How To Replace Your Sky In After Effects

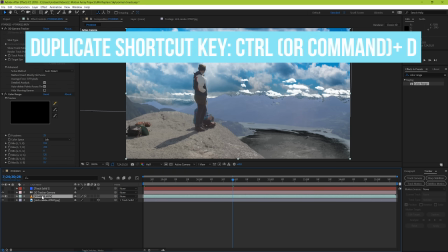8:22 Here's where a big trick comes into it. We're going to duplicate our normal footage layer, move it down to the bottom, and then remove the color range effect.
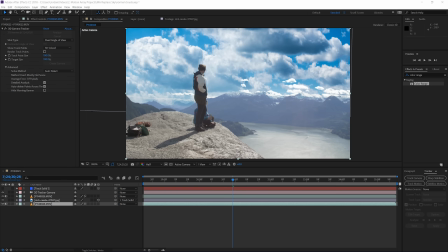8:31 Now all the areas that didn't get keyed out properly are either covered by the new sky layer or by the backup footage layer. This step is crucial, and it's also what helps you to be able to not necessarily need to have the perfect isolation or the perfect mask.
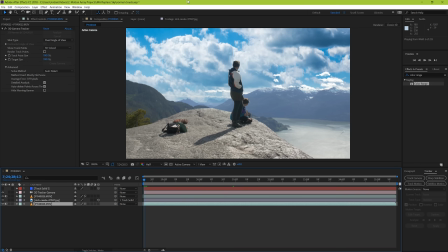8:46 So, let's take a look at what we have so far. This is actually starting to look awesome.
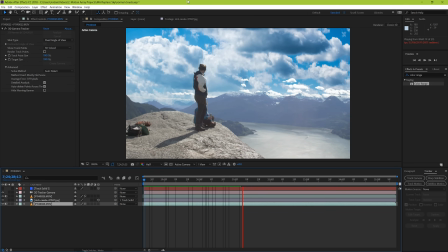8:51 We still have a little bit of cleanup to do, but we've already brought it to a level to where it's somewhat believable.
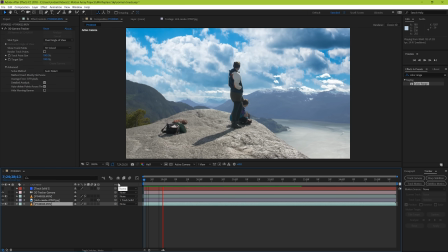8:57 Next, we can see that there's areas here that got keyed out in the mountains.
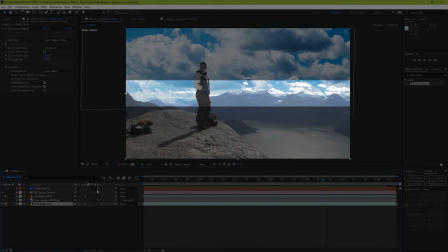9:00 Normally, mountains don't have this sky blue top to them, so we're going to move the mask of our cloud layer up a little bit, and then adjust the mask feather even more.
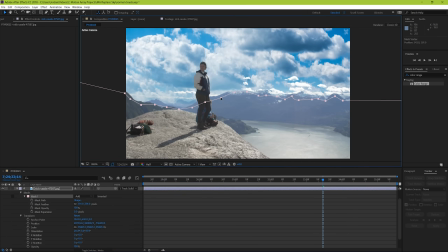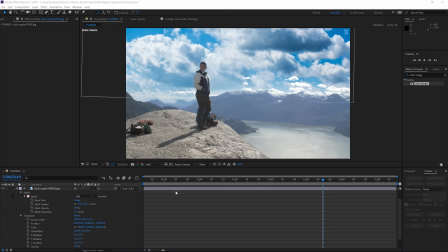9:24 Lastly, color correction. We need people to believe that these two elements actually belong in the same world.
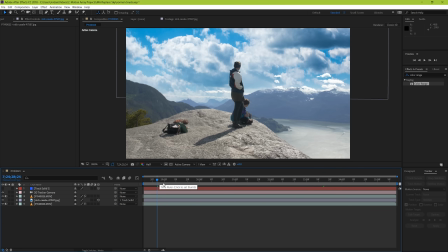9:29 So you can either adjust the new element to match the footage, you can change the footage to match the new element, or you can have some sort of combination in between. To start off, I'm going to adjust the new element to match our footage.
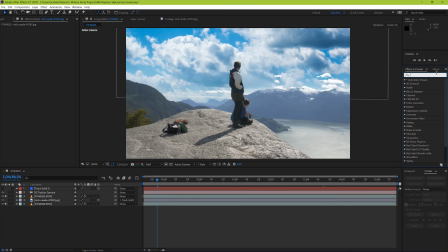9:42 These clouds are a little bit too dark up here, and everything else is really white, so let's do a simple Lumetri color adjustment and try to match our clouds with the rest of the scene. We'll do this by making everything a little bit brighter and getting rid of the really harsh dark areas.
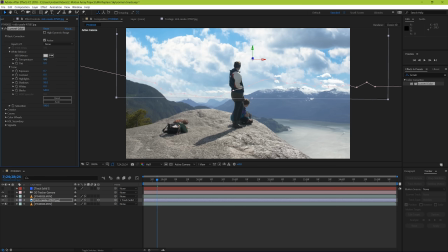10:00 We're also going to make the sky a little bit warmer, as the blue in the sky here is really, really intense. You can also help this out by dropping down the saturation just a tad. And guys, there we have it. We've replaced our sky to make the entire scene feel more amazing. Try this out for yourself with different scenes.
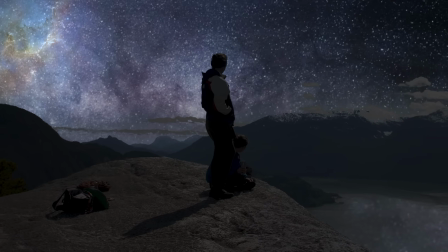10:18 Try to make it look realistic, or try to make it look absolutely surreal. Guys, I hope you found this video helpful.
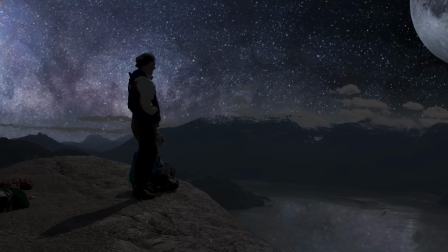10:25 If you did, consider liking it, subscribing to our channel, or even sharing this video with a fellow video editor friend.
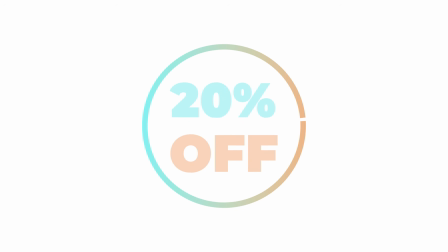10:31 We're also stoked to tell you that you can get 20% off your first month with Motion Array just for watching our YouTube videos.
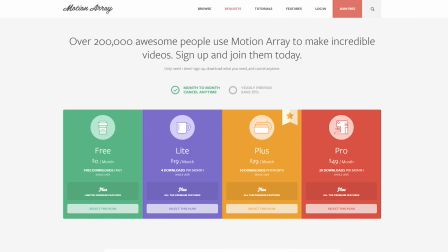10:37 Click the link in the description below to take you to your discount. But guys, that's it. Thanks so much for watching, and I can't wait to see you in the next video.